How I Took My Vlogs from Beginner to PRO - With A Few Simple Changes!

That's fine, but I would suggest having some form of thread behind it.
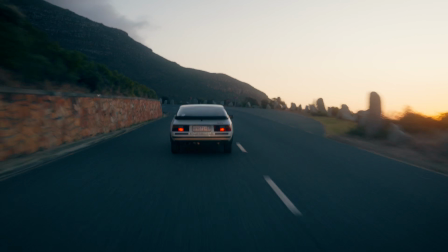8:19 So if it's a travel vlog, maybe just pick what's the overall arching thing that you're going to be doing that day.
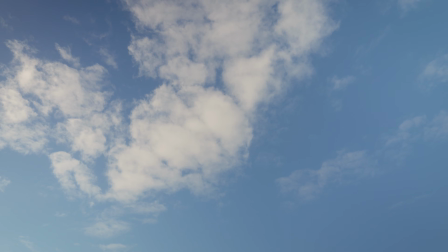8:24 What's one singular piece of valuable information that you can offer to the person watching that
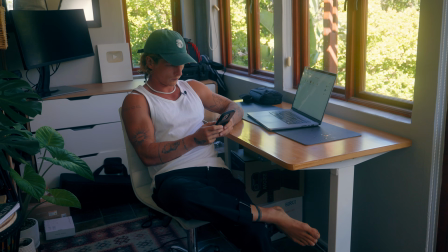8:30 vlog for that day that you can have some sort of conclusion to in the end, and really try and focus on that.
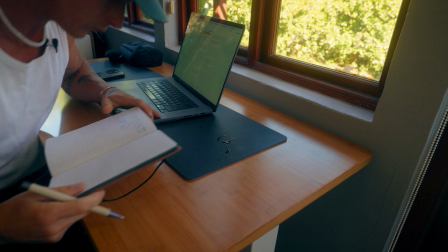8:36 It is not only going to help your vlog have much more of a flowing thread through it, which will keep the viewer more engaged, it will also help you understand what you should be capturing and shooting through the day, instead of trying to just film a bit of everything and then piece it together later on in the edit. So some of this comes down to when you're scripting, and you don't have to script out your vlogs word for word, but it's as simple as just finding that thread that you can go,
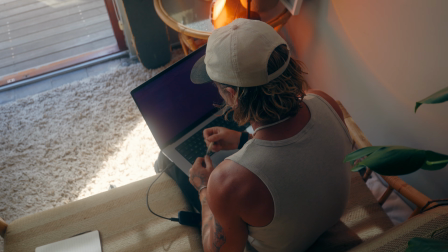9:03 okay, this vlog about me traveling, what am I going to be doing today? Well, I want to go to this beach. Okay, maybe my thread is this the best beach in this area? Now you have a thread. You can maybe show some other beaches. You can capture all of your different shots that are going to be cohesive with that story. Okay, for those of you that stuck around, we've got those 2 bonus tips that are going to take your vlogs from good to great.
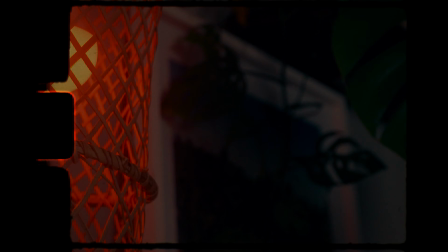9:29 So let's get straight into it. The first one being is to show, don't tell. One of the biggest rookie mistakes that I see, and the one that I have done the most in the past,
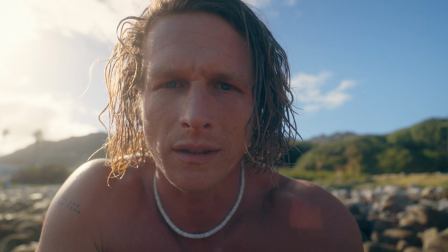9:39 is to talk too much about what is going on rather than just showing it.
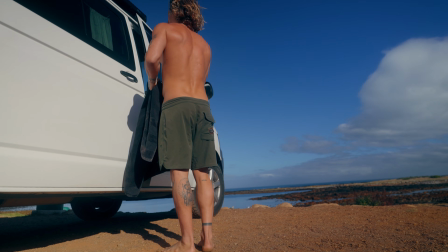9:45 There's a huge difference between taking out your camera and going, okay guys, Now we are going to go to the beach versus having shots of you kind of packing your bag, getting ready, maybe a sentence or two here and there,
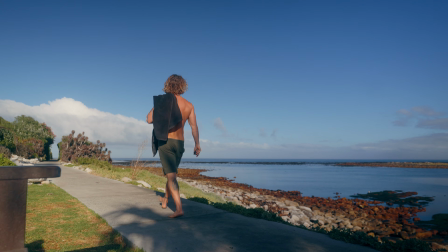9:59 walking out the door, getting in a cab, going to the beach, arriving at the scene, capturing your reaction, going, wow, this beach is so beautiful.
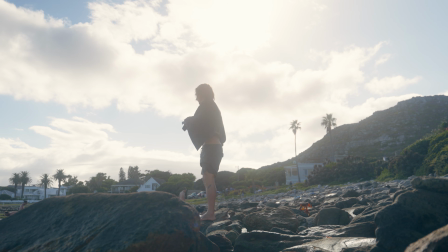10:07 That is an incredibly different experience for the viewer to consume.
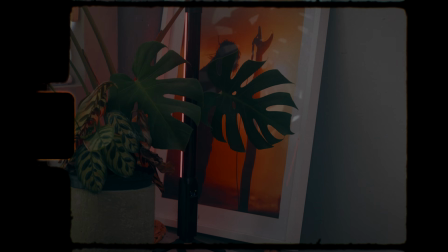10:12 And the second piece of practical advice is going to be to try and avoid updating. Similar to the last one, but the mind is actually really good at piecing things together. So instead of having little updates for every single change of location or every single little change in plan,
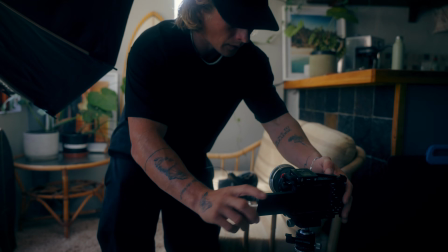10:29 or thinking that you're bringing the viewer along for that journey by going, okay, now we're getting in the taxi to go to the beach. Okay, now we arrived at the beach and we're getting out. Okay, now we're at the beach, look at the beach.
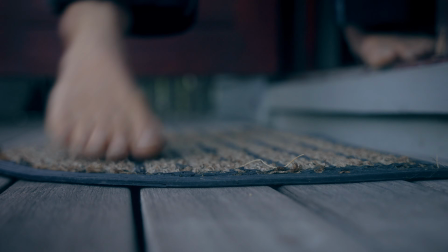10:40 It seems like it makes sense in your head to try and unfold a story like that,
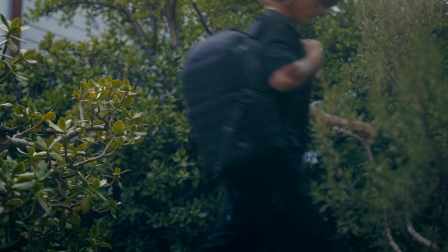10:46 but the brain is incredibly good at filling in the blanks.
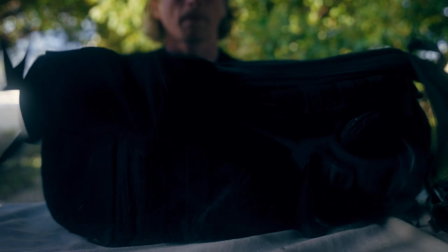10:49 So leaving massive chunks out and just kind of doing the thing and showing it instead of telling, like we mentioned in the previous one, the viewer's brain can piece things together. Now, the second half to any good vlog or any good video for that matter is the editing.
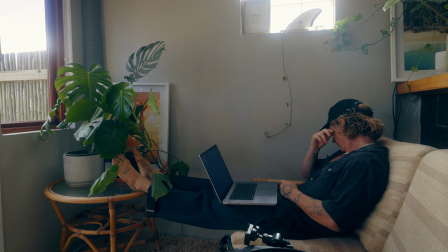11:04 And the unfortunate thing I see is with beginners,
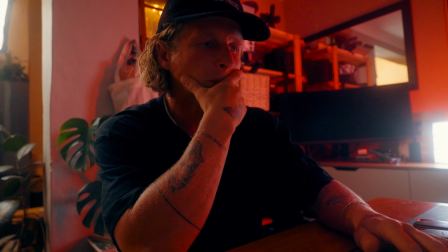11:06 they just don't have the necessary knowledge or skills to be able to pull the full potential out of all the raw footage that they captured. I started an editing agency with very limited seats available, and it's on a massive discount right now. If you want your editing process to be as simple as sending us all of your raw footage and assets, waiting a few days and receiving a completely finished product back that's ready to upload onto YouTube, you can check out the creatorlabs.co in the description. Other than that, drop a comment and let me know what you guys struggle with vlogs or things that you've learned along the way. These are just some of the ones that I've recently learned in the vlogs that I've been creating for this channel. Other than that, I'll see you in the next one. Bye.